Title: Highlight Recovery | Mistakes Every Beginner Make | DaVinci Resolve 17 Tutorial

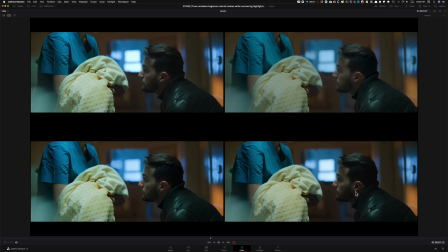(20:50)
Okay, and again, the focus of this exercise was to work on our highlights and get the most out of our image. So if you look at the first amateur choice, which was, you know, just blowing out highlights, then we got our second grade.
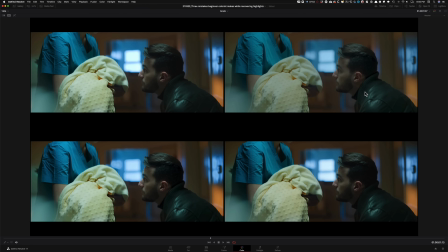(21:05)
Like I said, it does look pretty filmic and cool, but look at the contrast difference, right? Like, look at the contrast difference between this shot and that shot. I mean, just look at the contrast difference and like how much detail we have here in the pro grade.
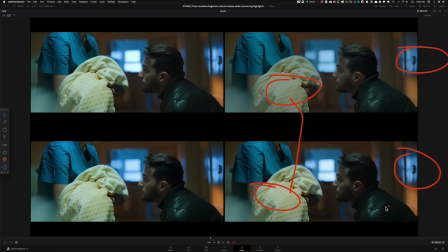(21:21)
I mean, look at this right there to that right there, how much information we got without really losing anything. We're gaining everything by doing it the pro way. And then look at another variance of a beginner colorist trying to recover highlights.
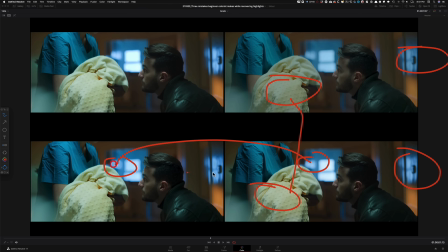(21:36)
What's happening here compared to what's happening to our highlights and how gentle they are and how they're reacting. And this is probably the smoothest transition in our highlights to shadow areas than all of these.
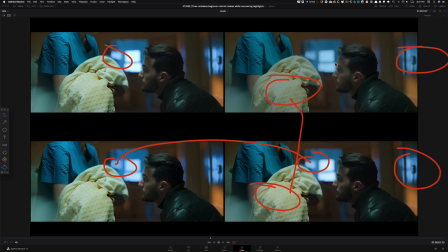(21:50)
Like, I mean, even this one has a little bit of edging and we didn't even qualify anything. And then obviously this one is just overly suppressed, doesn't look right. It's way too flat. I mean, look at this right there to look at that right there.
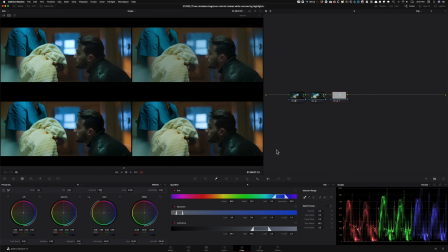(22:01)
Okay, so this is the right way to do it, but you know, we're never done, right?
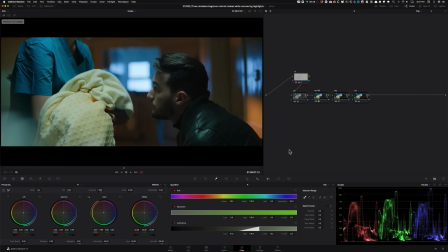(22:08)
I mean, we're never done at this. Like, I mean, now that I've gotten to this point, now I just got the itch to keep enhancing this shot and making it a little bit better. So I'm going to create another node. And this is, again, just extracurricular. You don't have to do it. Now let's just make this shot a little bit better. So first thing that I'm going to do is I'm going to go under my log wheels again.
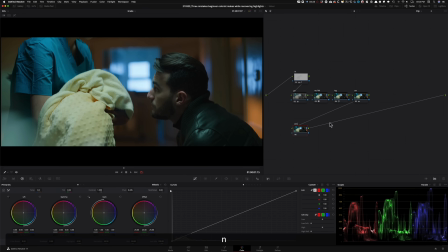(22:28)
This time I'm going to call this node my skin node. And what I want to do is I want to go under my log wheels. I'm going to take my midtone and my focus is my dude. I want to give him a little bit more life. So I'm going to go ahead and just start pulling that over a little bit like that.
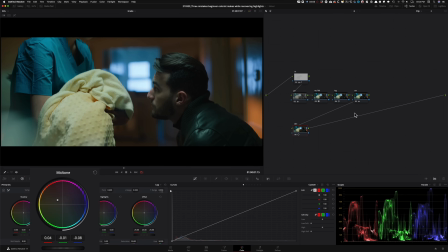(22:44)
Not too much. I don't want to exaggerate anything. Just want to add a little bit more life. And what that's doing is a couple of different things. Look at what it's doing over here to this light. It's giving it that Joker thing. It's bringing that in and making it look really cool. More importantly, look at how much nicer the blanket looks than this weird yellow.
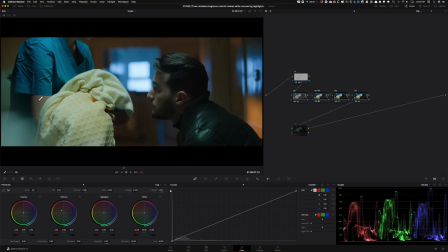(23:02)
So it's doing that. Look at her skin. So much more life is coming into her skin. And then look at our dude. Subtle change, but goes a long way. Not to mention then it increases the color contrast between this to that. So all that is happening with so little. Like, all we're doing is just this. Okay.
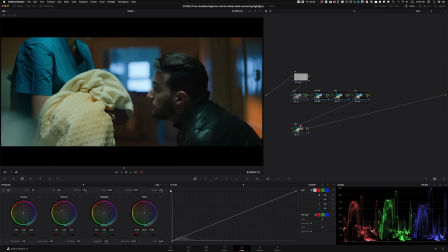(23:20)
So again, I just want to touch it a little bit. I don't want to do too much. So that's all I'm going to be doing here. And then what we can do is just create another node and we can just go into our editable splines. And then this could be our pop node. And I'm going to try to do this and see if I like it. If I don't like it, I'm going to go back. Okay.
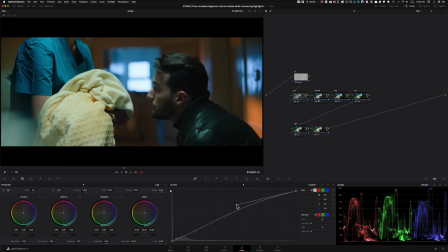So let me see. This is where we were and this is where we are. I mean, honestly, it's not the worst change.
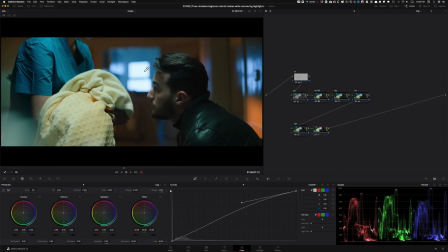(23:57)
It's not the best change. I don't want to go too far with this though. So I kind of like it. What I'm going to do is I'm going to grab this too. And I want to open this up a little bit too, because I really want to open up the bottom part of my image. So something like that is looking pretty good now, right? So I just really wanted to bring my dude up a little bit more.
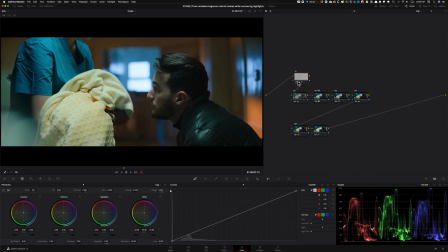(24:17)
Now, since we have this already created, we can go back in here and go back into our gain and just try to bring it down a little bit. Like, don't overdo it, and just something like this. So now remember what I said, like, once you make changes, if you have this recovery node up here, that's the beauty of it.
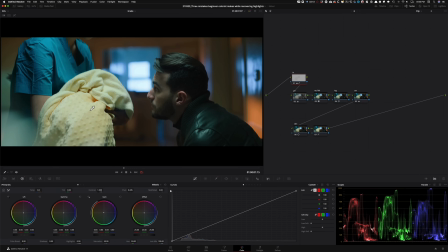(24:36)
We can always go back and make it better. So like, look at it without the recovery node, how everything is looking. And then with the recovery node, so much detail is back and it's just embedded in our image. And then after that, let's top it off with our grain, because we must.
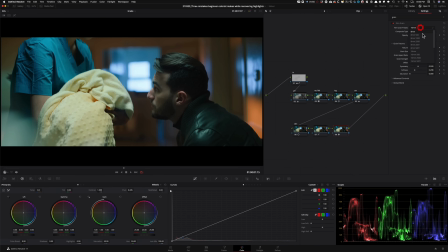(24:53)
I mean, nothing is ever done, like I said, without having some sort of grain.